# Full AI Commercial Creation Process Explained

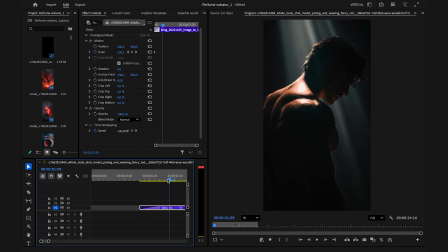Done this way, it looks like the light is turning on to reveal the man's figure. For this second one, these are the steps.
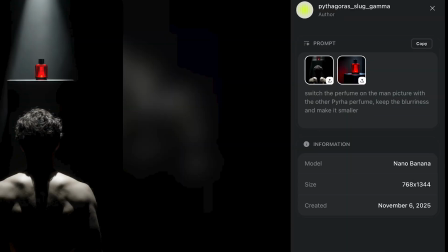I generated the first frame, used Nano Banana Pro to insert the product instead of this big useless one.
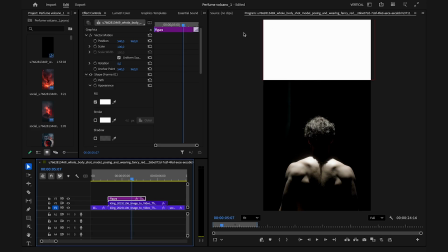I generated the video of it with Kling. To finish, I masked the product with a black shape for the first second,
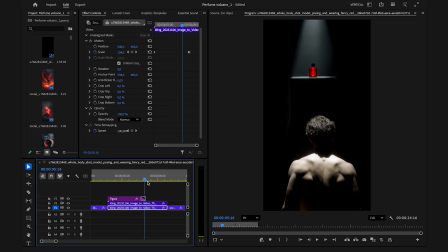and then unmasked it to make it look like the light is turning on to reveal it, kind of like the first scene of the ad that I just showed you.
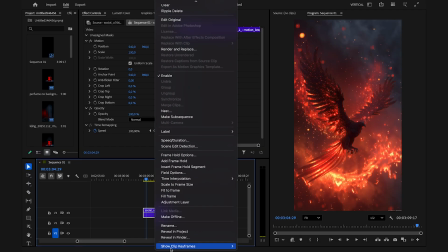Now let's get to the speed ramps. On Premiere Pro, click on your clip, show clip keyframes, time remapping, and speed. You can extend the height of your clips to work better with the keyframes.
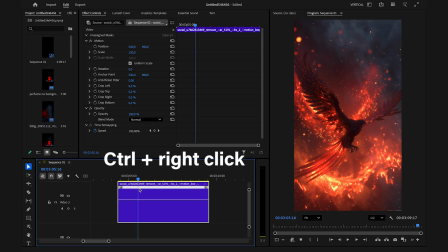Hold Command on your Mac or Control on your PC and right-click on your clip where you want the speed ramp to start.
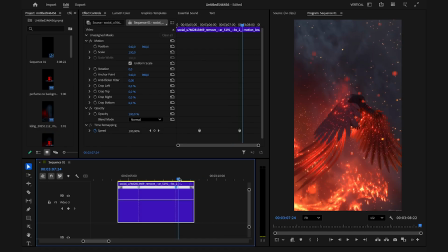Then add a second keyframe for when you want the ramp to end. You can play with this mid section to increase or decrease the speed. You can move the keyframes to change the duration of the ramp, even smoothen the transition like this.
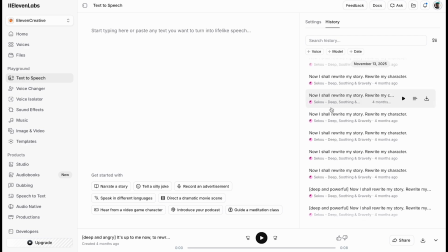For the voiceover, I used the text-to-speech feature on 11 Labs. I wanted something strong and exotic without any cliché American accent, so in the end I went for this Nordic sounding voice.
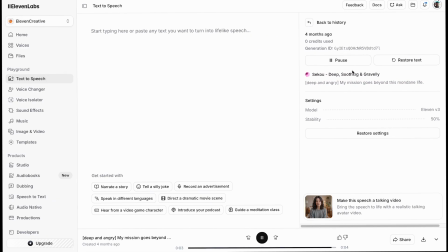My mission goes beyond this mundane life.
Finally, for music and sound effects, I used Epidemic Sound.
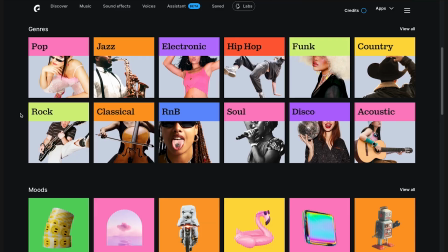I leave a link in the description. It has a rich library for your video's audio. You can even install it as your plugin for Adobe Premiere.
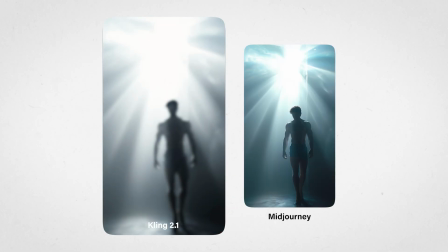Something greater calls, and I've stopped ignoring it. It's up to me now to rewrite my story.
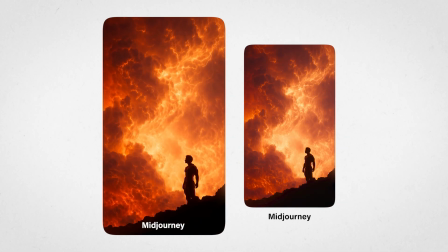I don't chase change, I ignite it. I burn, therefore I am.
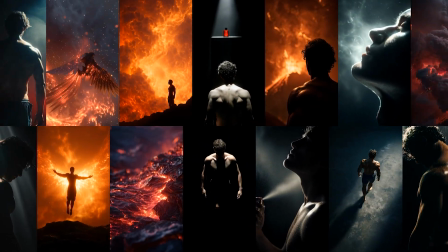This is the complete process for the creation of an AI ad. Now, disclaimer that I actually do at the end.
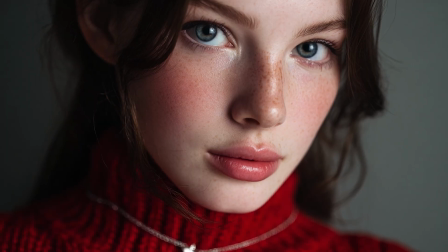The choice of using completely AI generated footage and a fake actor is debatable.
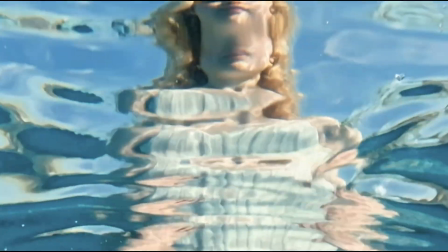Many brands will avoid it to protect their reputation.
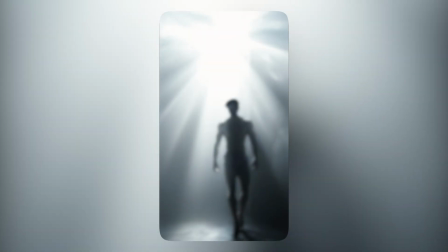Having said this, the purpose of this tutorial was to merely educate in showing that you can achieve amazing results just by having a sense of direction,
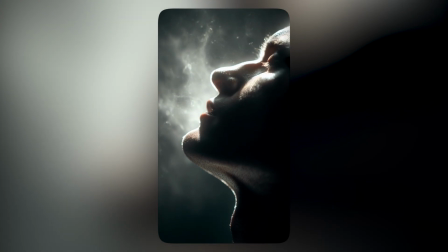taste in aesthetics, and the ability to combine generative art with basic video editing skills.
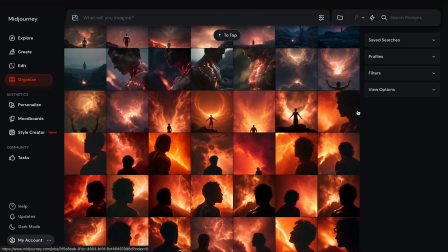In the end, this will be the same creative process of working with real footage and merely using AI as a support tool, so it works the same way.
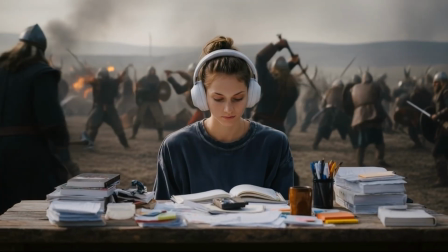Final note, my channel is fairly new on this.
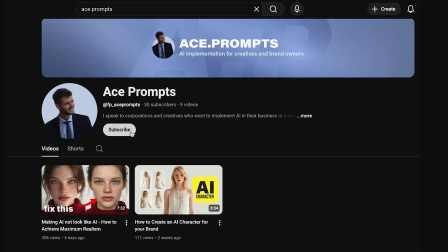I only have a couple of videos published, so what I'd like to ask you is to share this with whomever might find it useful on your network.
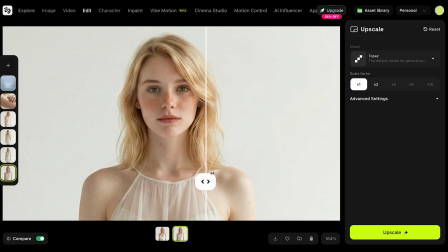It would really help the channel gain visibility. I will focus on realistic AI integration for businesses,
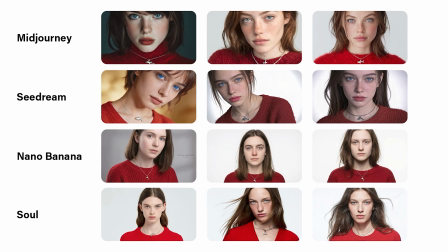creatives, anyone who wants to learn this field on a professional level, so make sure to subscribe if you want to stay tuned on that.
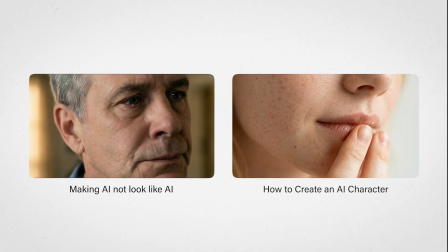See you!